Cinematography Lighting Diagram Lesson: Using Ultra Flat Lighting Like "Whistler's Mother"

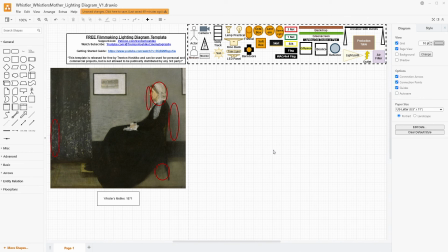Here is I painted a portrait of my mom with this whole design aspect to it that is the driving force for it, and the portrait itself is almost a vehicle for it. I have seen comparisons with this to still lifes because of its kind of feeling.
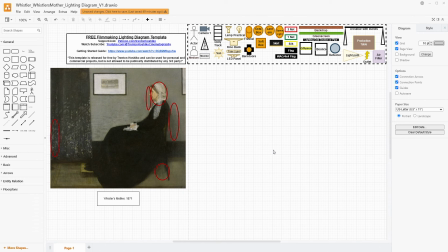It is almost lifeless in a way. And I think that is very interesting. And you can kind of see a lot of the elements of, still life compositions in something like this with, instead of it being apples in a bowl and a cloth that's draped,
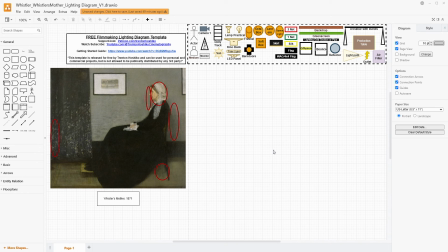here we have various cloths that are draped and a footstool and this wall and then this person, but none of them are the individual focus. The whole collection of them is the focus. And so I think that the lighting here is what kind of seals the deal.
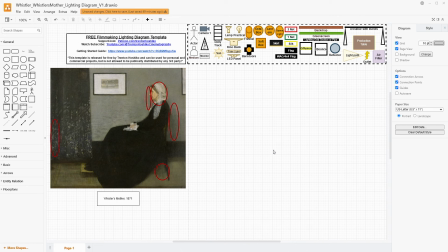By having it be this very even, flat tone across everything, we get these tones to be very consistent. We get the black, we get the gray, and we get the white, and then all the shades and, kind of slight deviations towards blue or tan in between.
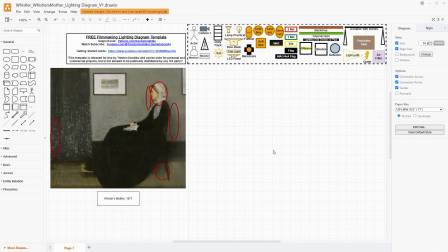And if it wasn't so flat, then those tones wouldn't be the focus of this image in the way that they are. And so if you are looking to make tones very, very consistent, a flatter lighting style could be right for you.
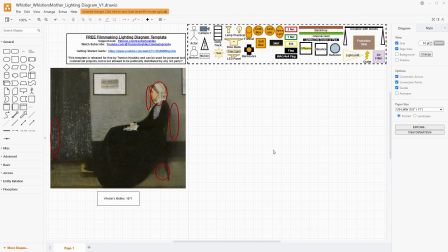And so, like I always talk about, these are all the choices that we make for how we are deciding to light our films or photography. So now with that understanding in place, let's build this out. So we're going to have just a little set wall here. This is either on location or on a set. It doesn't really matter in my opinion.
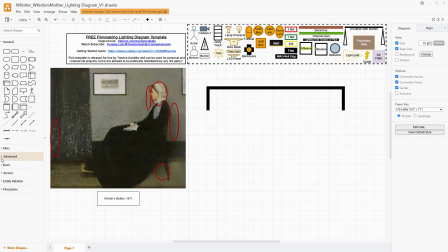This can be done basically anywhere because we're just looking to have very, very flat light done very intentionally. Okay, purple chair. And she's a little bit away from the wall, but not super far.
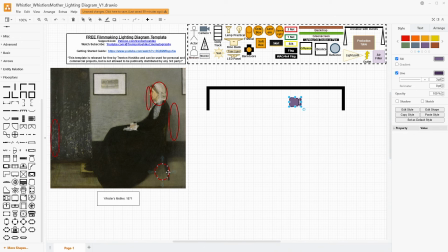You can just see a slight gap there. And if you kind of look at how far the feet are apart on the chair, you know, she's pretty right up against the wall. So we're just going to put her right about there. And we do want to make sure that we have some sort of curtain-like thing, because that is a kind of an important part of this design.
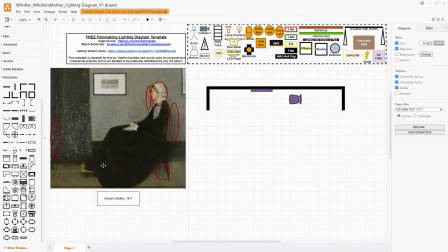And the thing that's always kind of interesting to me is her feet on the stool. Her legs are slightly extended, almost in a slightly uncanny way, in my opinion. Her knee seems to be too high, or maybe she's, I guess she couldn't be crossing her legs because both her feet there. It just is kind of interesting to me, and it
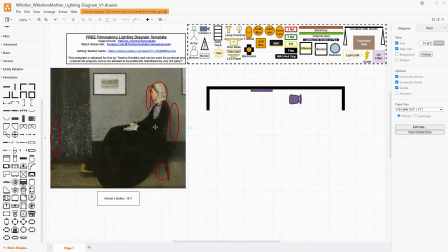provides just this really dark shape in the middle of your frame, but yet you're still getting these folds.
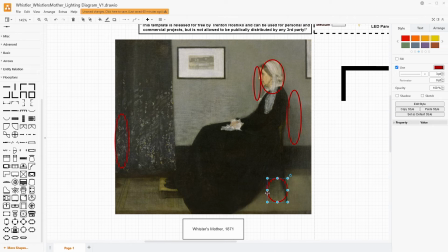Like if you really zoom in here, we're still getting tonal variation here.
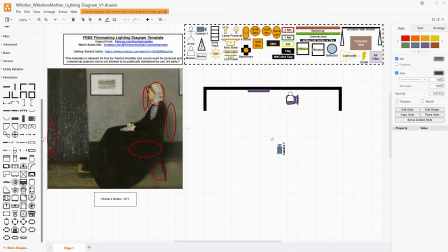This is more of this like golden kind of black, and this, and sort of a brownish, and this is, you can see all these folds right here. And so we want to be able to get that, and that's, part of how this lighting is going to work. This would also be very dependent on the types of fabrics and materials used.
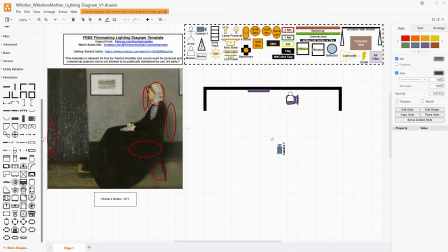So you would obviously probably have to work with costuming if you're really trying to replicate this image in particular. So she's sitting there, and then we basically just have the wall, and we have these paintings on the wall,
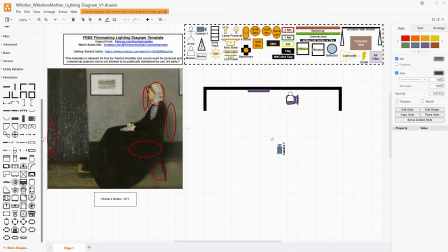and they're part of this composition too as well, because this is kind of this grayish tone here. It's almost like a sepia tone, and it's probably a drawing. I don't know if that's a Whistler drawing or if she's separately an art enthusiast. It doesn't necessarily matter in particular,
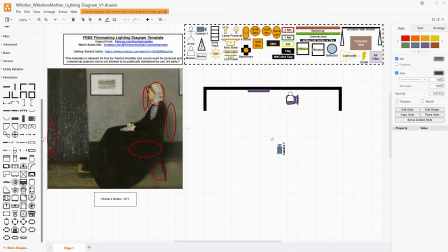but having these aspects to it are all just elements that are brought together to show off the artist's design and tone, rather than a traditional portrait. And so this is basically our setup. It's pretty simple.
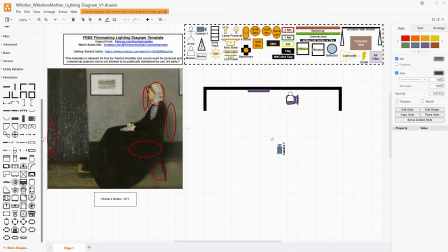Now, to accentuate the flatness of this, I would say you would want to shoot this with a normal type lens. And so let's place our camera. We're going to be back just a little bit. It's not anything too far away, nor too egregiously close.